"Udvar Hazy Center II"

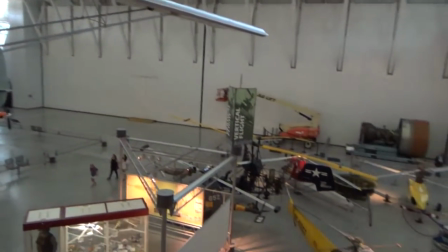uh there's something you really want to do is the dream that you really have you know the only there are ways to get it done the only person stopping you
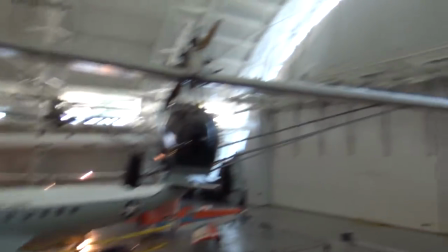is doing is you and it might not be a hundred percent to what you were trying to get but i guess it's like
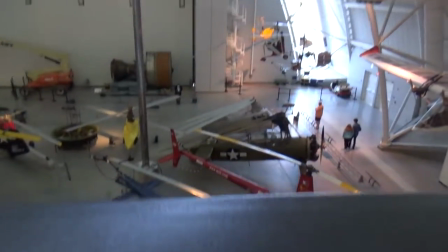the song you know you can't always get what you want but if you try sometimes you might find you get what you need
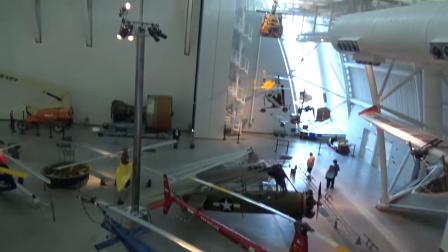oh wow we're really high up looking over the edge i did not manipulate the horizontal offset for these
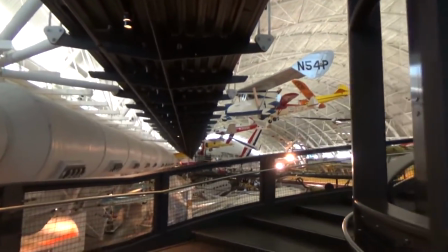shots outside of what i had already done i wanted the depth
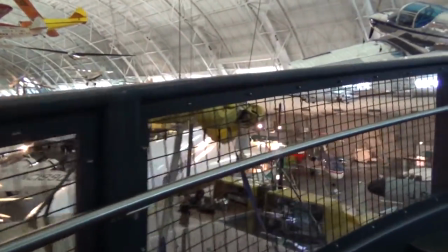to feel natural like it really felt like we were going up higher and higher look
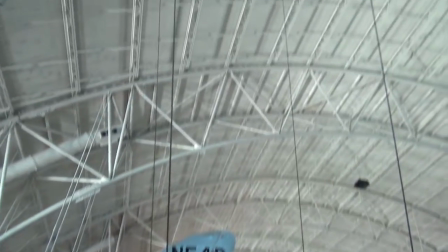at that look at hot air balloon basket doesn't have a balloon though like
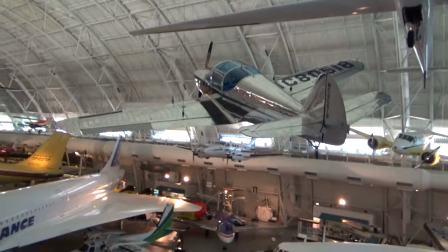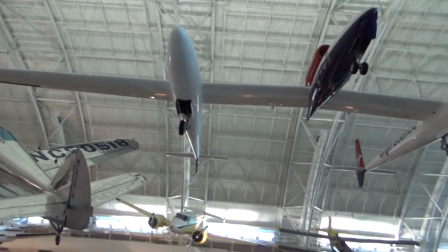how the cameras aren't the 3d isn't too extreme they're just far apart enough for objects that are decent a bit of
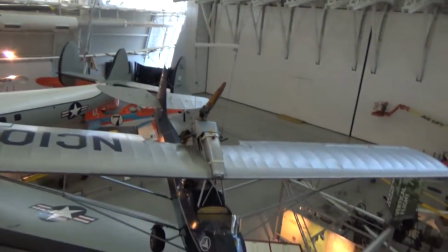ways to still have volume to them i think if i had them closer it wouldn't have come out as well i
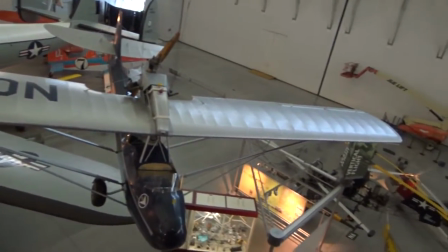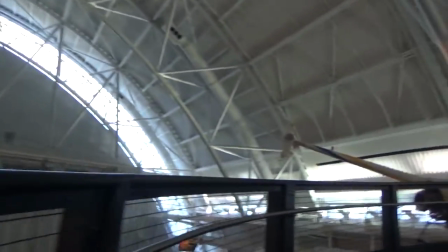don't even know what to say next i got work today looking forward to it i mean it's an eight and a half hour shift which by the way i gotta remember
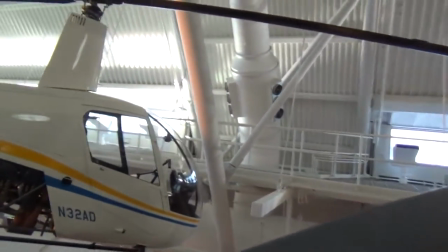to clean this uh water or this this liquid bottle i guess you could put water i'm not gonna call it a water
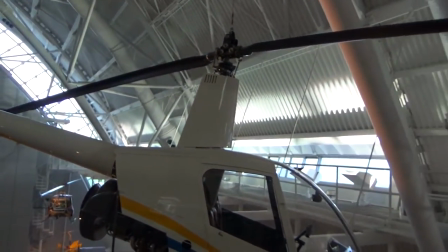bottle because you put more than water in it uh clean it out i haven't even use it
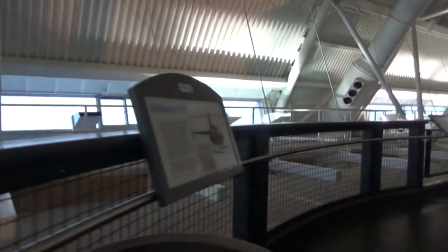yet it's the bottle I had when I worked at AMC I'm
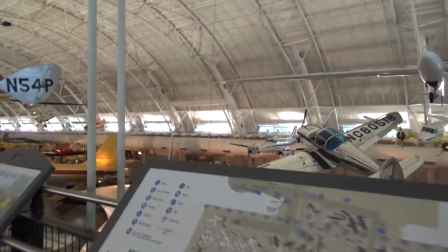gonna use that but at least I haven't cleaned it but the this is so this is one of the walkways one of the catwalks
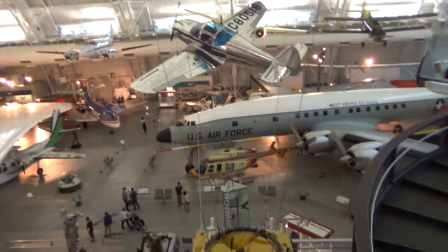do a little turn on the catwalk
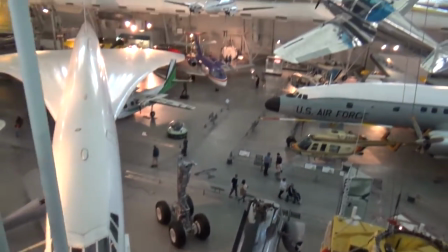is that the lyrics that song no but it's cool that not only do you get to
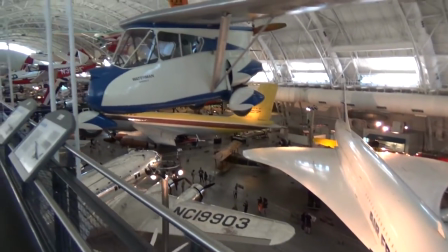view what it looks like underneath the planes but you get to view what it looks like above them and that's a pretty brilliant design not only that you can fit
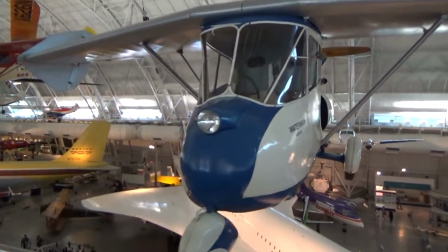more planes in if you you know hang them up
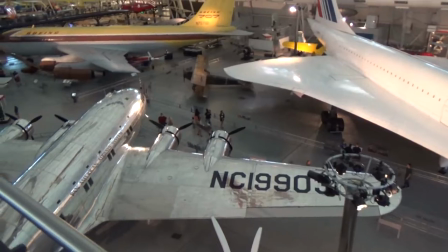these are some really good shots unfortunately the catwalks can't fly with
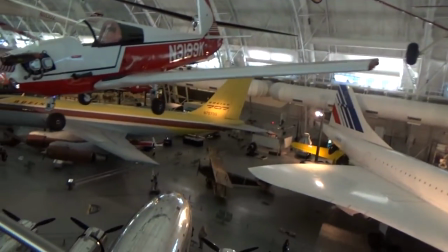magic so they have these poles that yeah there see there's one that come across occasionally but
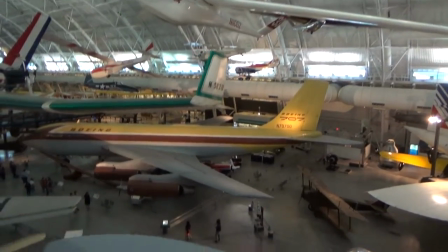i think it's fine it adds to the effect but the stuff up here yeah it definitely looks cool the other issues the plaques get in the way
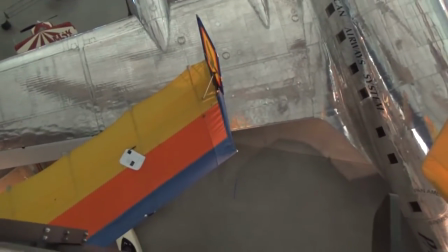and so i can't have the planes that are hanging in the ceiling
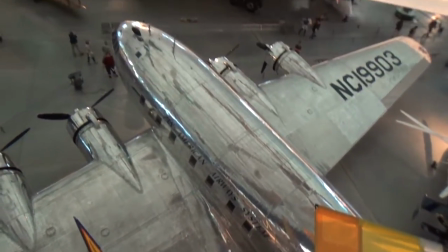come too close because you know then the plaques would it would just be
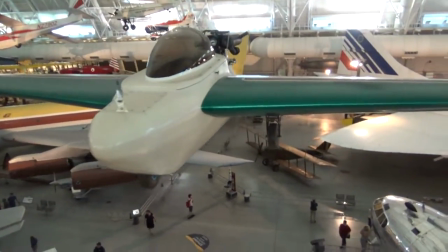horrible to look at it's one of the things you have to balance this is where cinematography comes in you have to set your shots up so
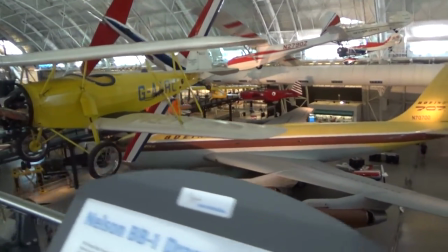that doesn't happen but like i said i was in kind of a rush because i didn't want my camera batteries to die and not having gotten the
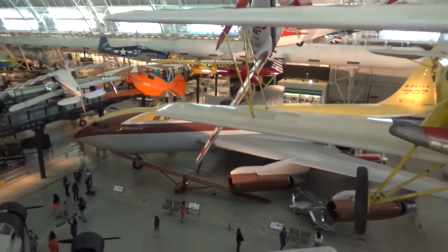entire museum. But I'm pretty efficient at this point.
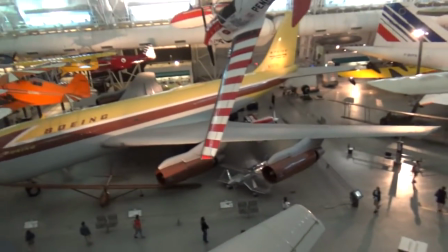I've been to this museum a million times. I saw my friend Max's museum some time ago.
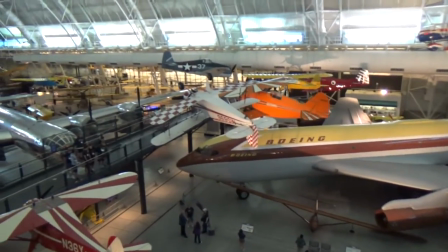We saw the Batman here in IMAX.
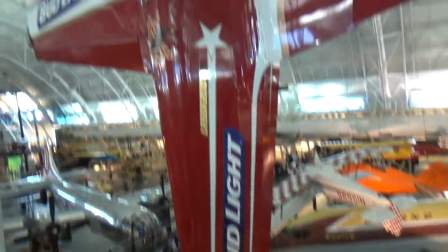He was really impressed with the IMAX presentation and the museum itself.
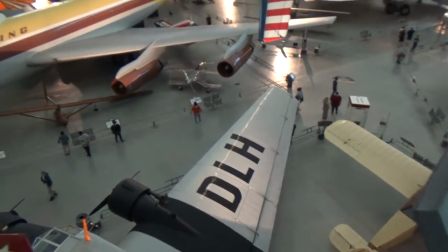I don't blame him. It's cool. um
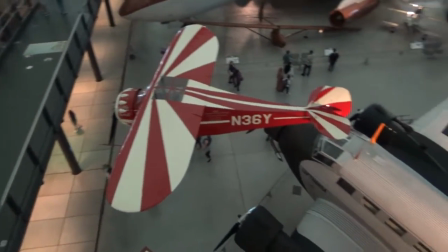maybe the railings and stuff give a better sense of placement for
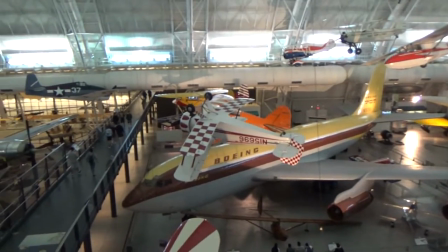everything i don't know like you can tell how far away everything is i mean everything
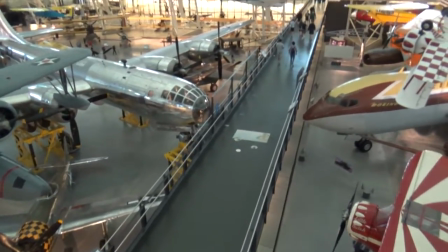in this video it's nearly the cameras are nearly like
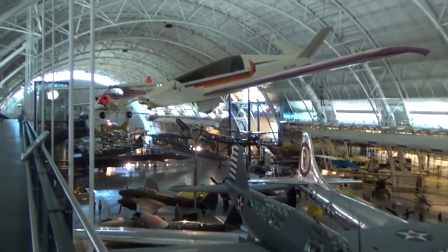eye distance apart from each other so it's kind of a realistic view of what it would
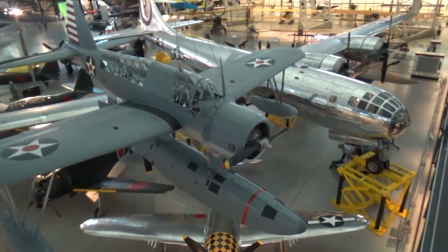look like it's like it's a bit exaggerated just for artistic reasons because i wanted everything to have more volume in it because
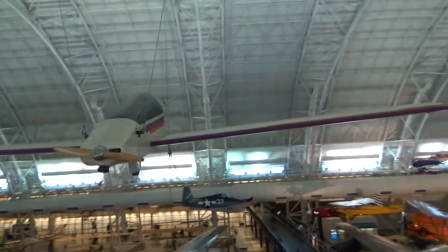I knew things were going to be far away and I'm in a big open space which usually you can get away with deeper 3d and large open areas
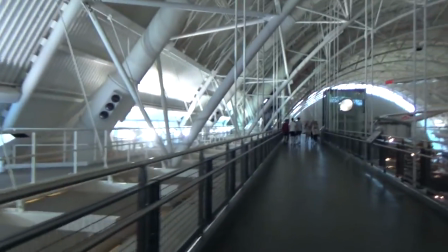but it's about how it would look like here's a long stretch of path oh no more planes
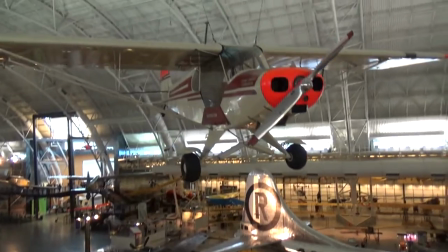I also turned the auto stabilization on the cameras which is why it's not super
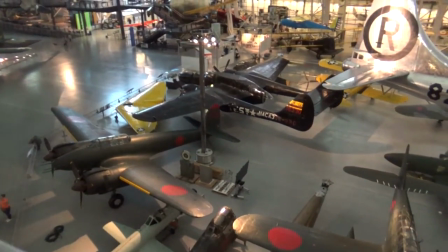shaky like it's a bit shaky but it's not like almost unwatchable like the sully one was i don't know what was
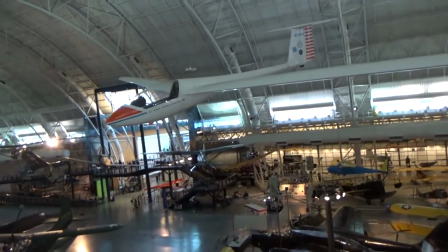going on there i also try to smooth out my camera movements as much as i can i
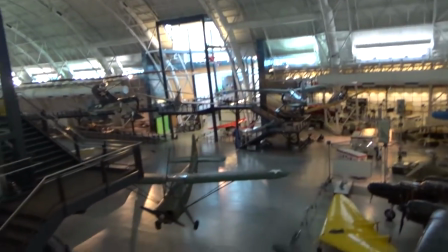know that like i'm not a machine i can't do it perfectly so it doesn't always come out great oh
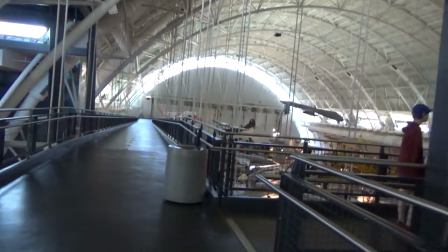boy am i too close to the microphone i'm stretching and yawning man and
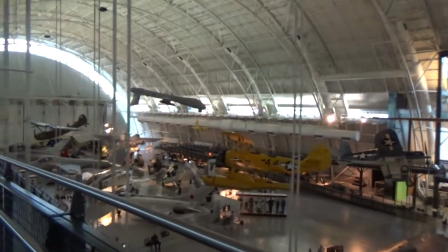here's a long stretch of time
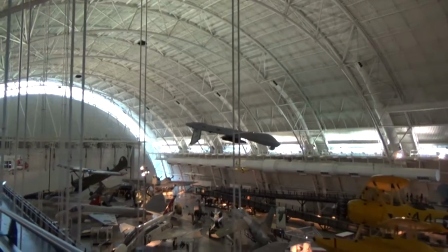where it's just nothing really i remember walking i remember max came in here the first time and he saw that
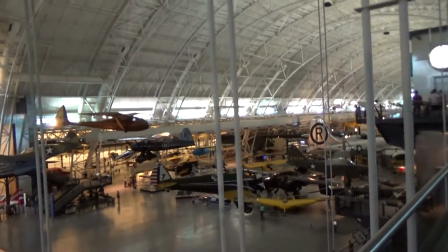drone that's hanging off and that i just moved the camera away from because i started talking about it now i like the railing here though again i
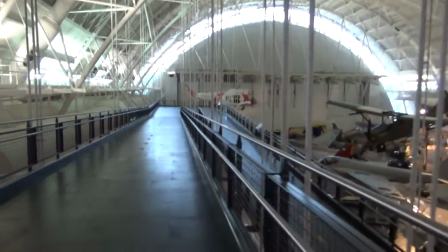say it again because you can see it's like a good lead off into the distance i don't know it's just a good frame of reference to 3d
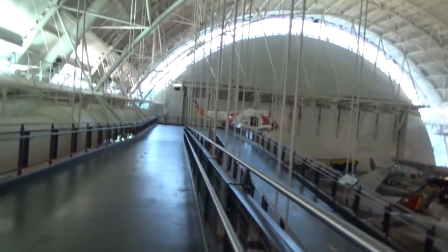but that drone that you guys have seen once or twice throughout the video he didn't realize how big those things were and most people don't realize
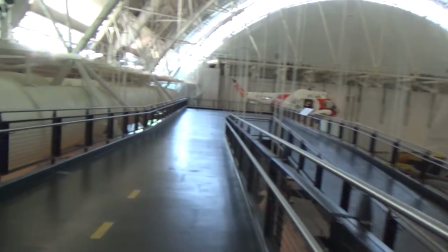how big those drones are they're really big and i'm like yeah man it
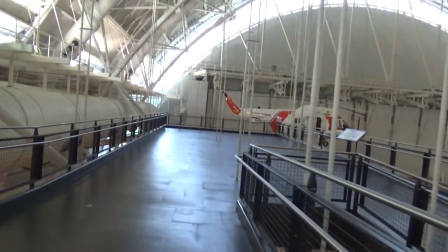they're pretty spooky maybe not spooky maybe that's not the right term but
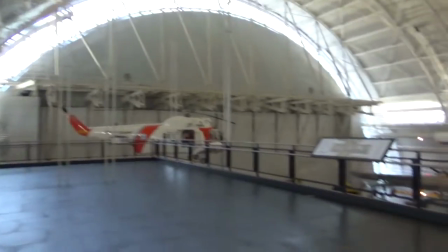they are indeed large in fact there's a
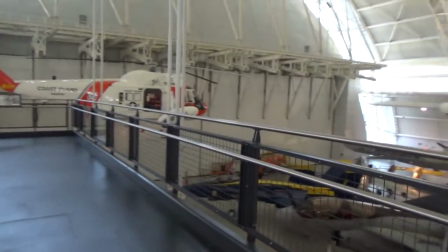lot of objects that are a lot larger than people realize but they're just so far away that you don't
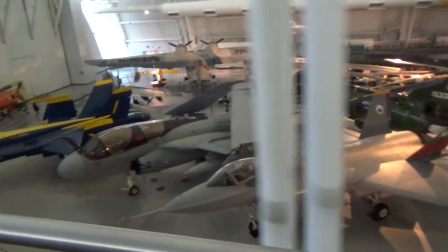realize that they're that big like traffic lights pretty damn huge there's the blue
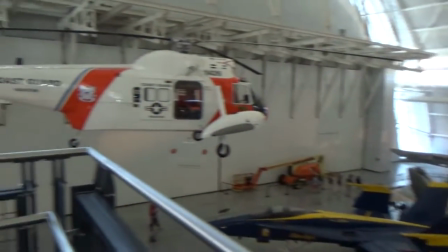angel again baby there's a rescue helicopter
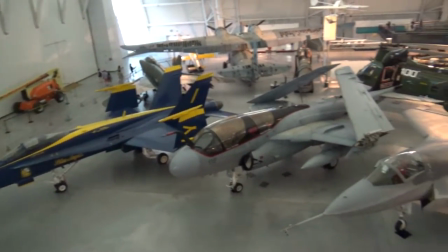i always have these horrible i may well actually i don't have these horrible ideas but i always be thinking about you know what if the plane just fell from the ceiling what if
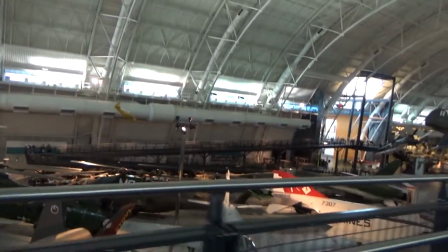it was just like crack and then fell but i'm sure those things are like inspected weekly or monthly to make sure nothing's going on with
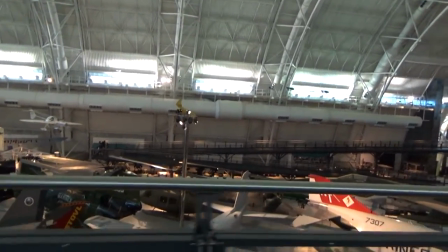them because you damage not only the plane you could hurt you know actually probably kill somebody if that thing fell on you uh you could damage the planes
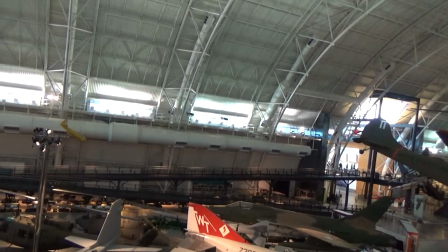on the ground be a huge mess and a lot of these planes are irreplaceable i mean imagine if something
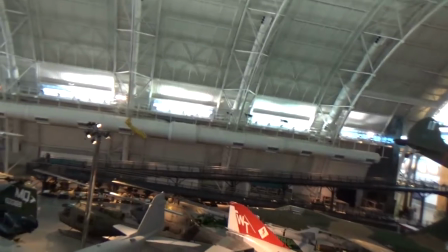fell on the enola gay imagine you destroyed that actually there's a lot of people that would like to destroy when we get closer to the enola gay i'll talk about that a bit more
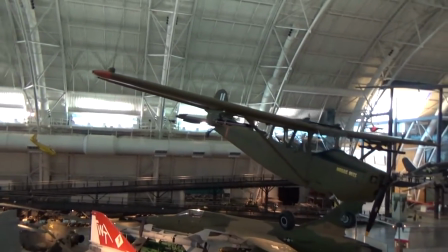i don't like to talk about the enola gay a lot i keep saying enola gay enola gay enola gay enola gay i
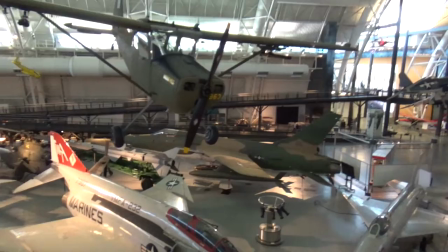don't know the lyrics to gucci gang or else i would have said the uh follow-up to to that